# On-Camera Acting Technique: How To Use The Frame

So, oh, the other thing from the sheet was what's called an over-the-shoulder shot.
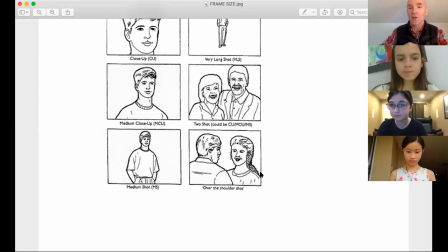You know, where you've got essentially got one person who's you're seeing over their shoulder and then uh so the person who's the the shoulder often has to be extra still because the focus is on the person behind them you know those uh you'll see those in um in film all the time and so i pulled some examples of those from i was like what might be fun like what might you know some solid percentage of the people watching recognize And so I went and found the trailer for Netflix's To All the Boys I've Loved Before. And I went through and I just took some screenshots, you know, so that you can, we can look at those for what kind of shot they are. So let's go with that.
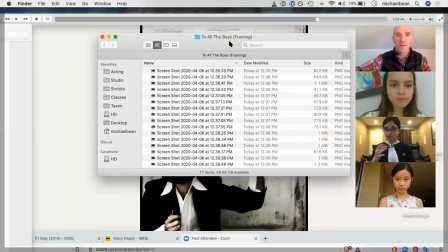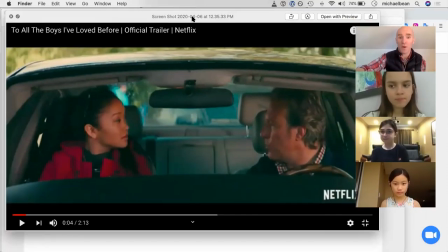Okay, so two shot, we have a nice wide two shot. You know, this is, you know,
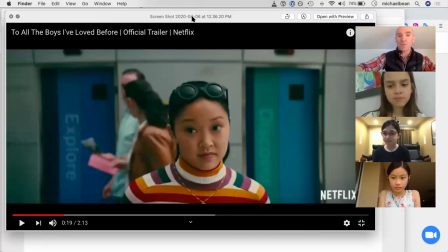the, like, she's in medium close up, you know, because it's a feature, it's, you know, sort of zoomed quite out.
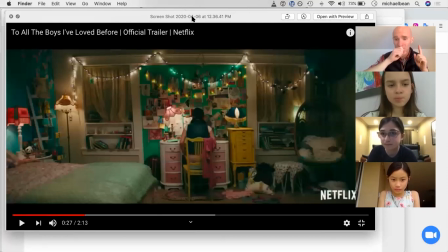Television, I think we would find, you know, what, oh, this is Netflix, not this Netflix, so, okay. This is, at least, you know, on the sheet that we looked at would be called a very long shot, because really what we're seeing here mostly is her room, right? that's what's being featured.
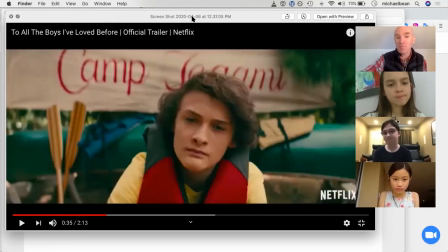Medium shot, down to her waist. Medium close-up, you know, typical audition framing.
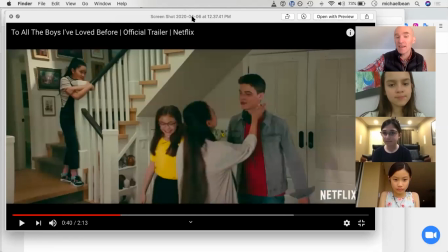Medium shot, you know, down to his waist. Medium close-up. You know, again, this is not just about this girl who's up here. This is about sort of everything that's happening. So as far as the girl's concerned, this is a long shot.
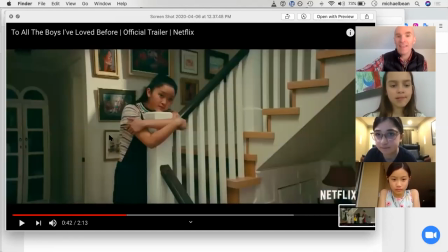You know, we're seeing her whole body. And then they cut to closer to her, almost the, I think it was either immediately before or immediately after, so we can see how she's feeling without all the environment.
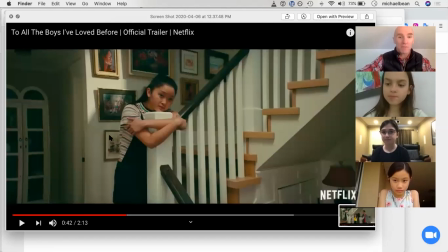And so here we get the medium shot or medium long, because we're seeing down to about her knees.
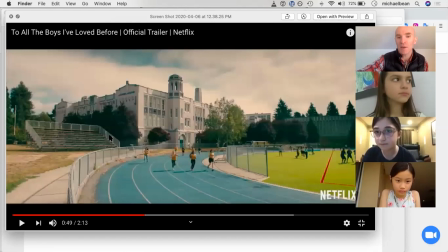Okay, medium shot, very long shot, long shot,
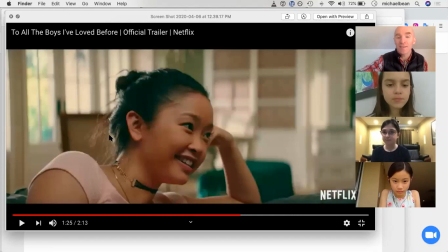two shot, medium close up, right? The getting nice and close like this is for seeing detail about how somebody is feeling.
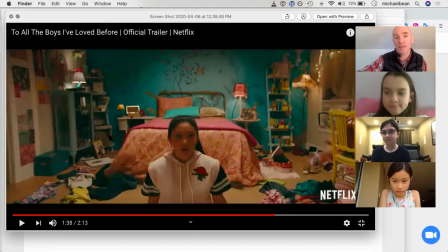And that's why you want to set up your auditions like that. Now, the other thing,
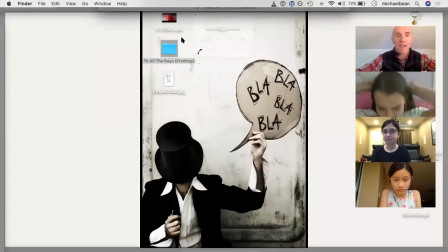and I didn't have time to completely look through this but the thing that I thought might be interesting to look at is
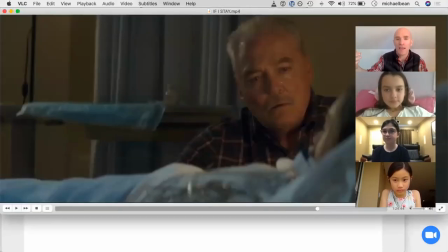last week one of the exercises we looked at an audition scene on the Thursday when we were talking about story from a movie called If I Stay. So I got a copy of it and and so I wanted to
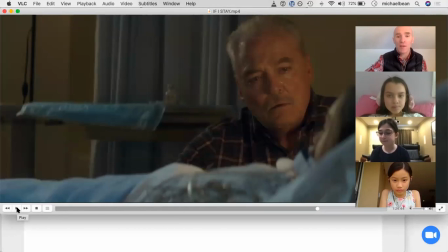find some scenes where we could turn the sound off and
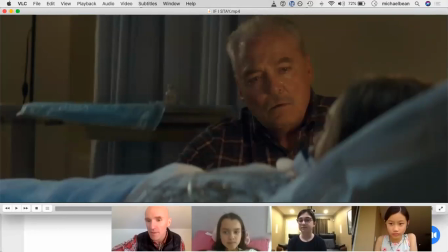look at what the actors
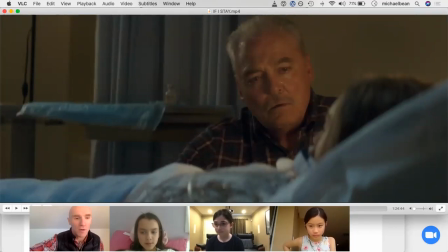are doing in their work with the frame.
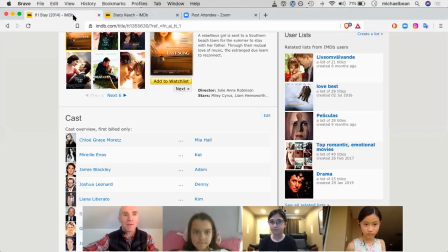So this, I didn't know this actor before, but I looked him up in BB. If I Stay, his name is Stacy Keech, he plays Gramps,
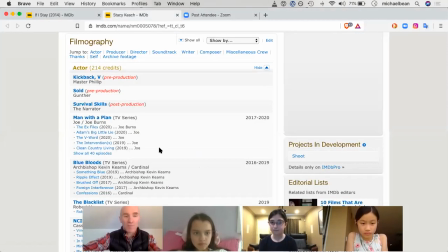and he's got 214 credits on IMDb,
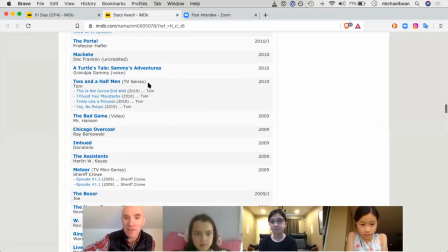going back to, oh my gosh, here we go, way down, all the way to, well before I was born, 1964.
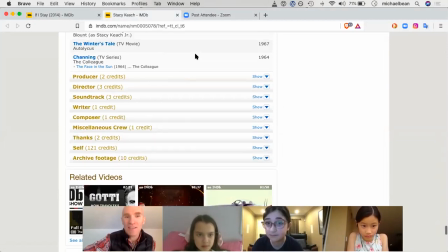64.
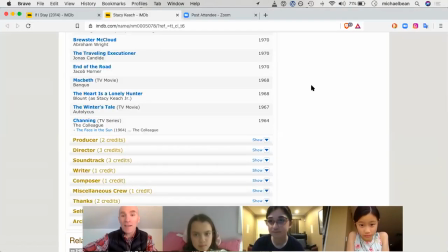So that means that here's somebody who's been acting for coming up on 60 years, 56 years as of this year.
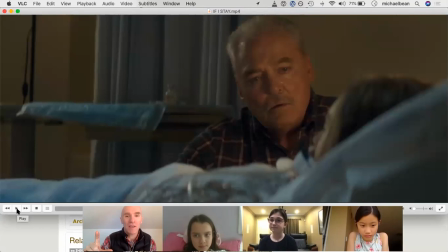And the reason that this little clip stood out for me is because it changes frames and what he's doing changes. This is a highly emotional scene.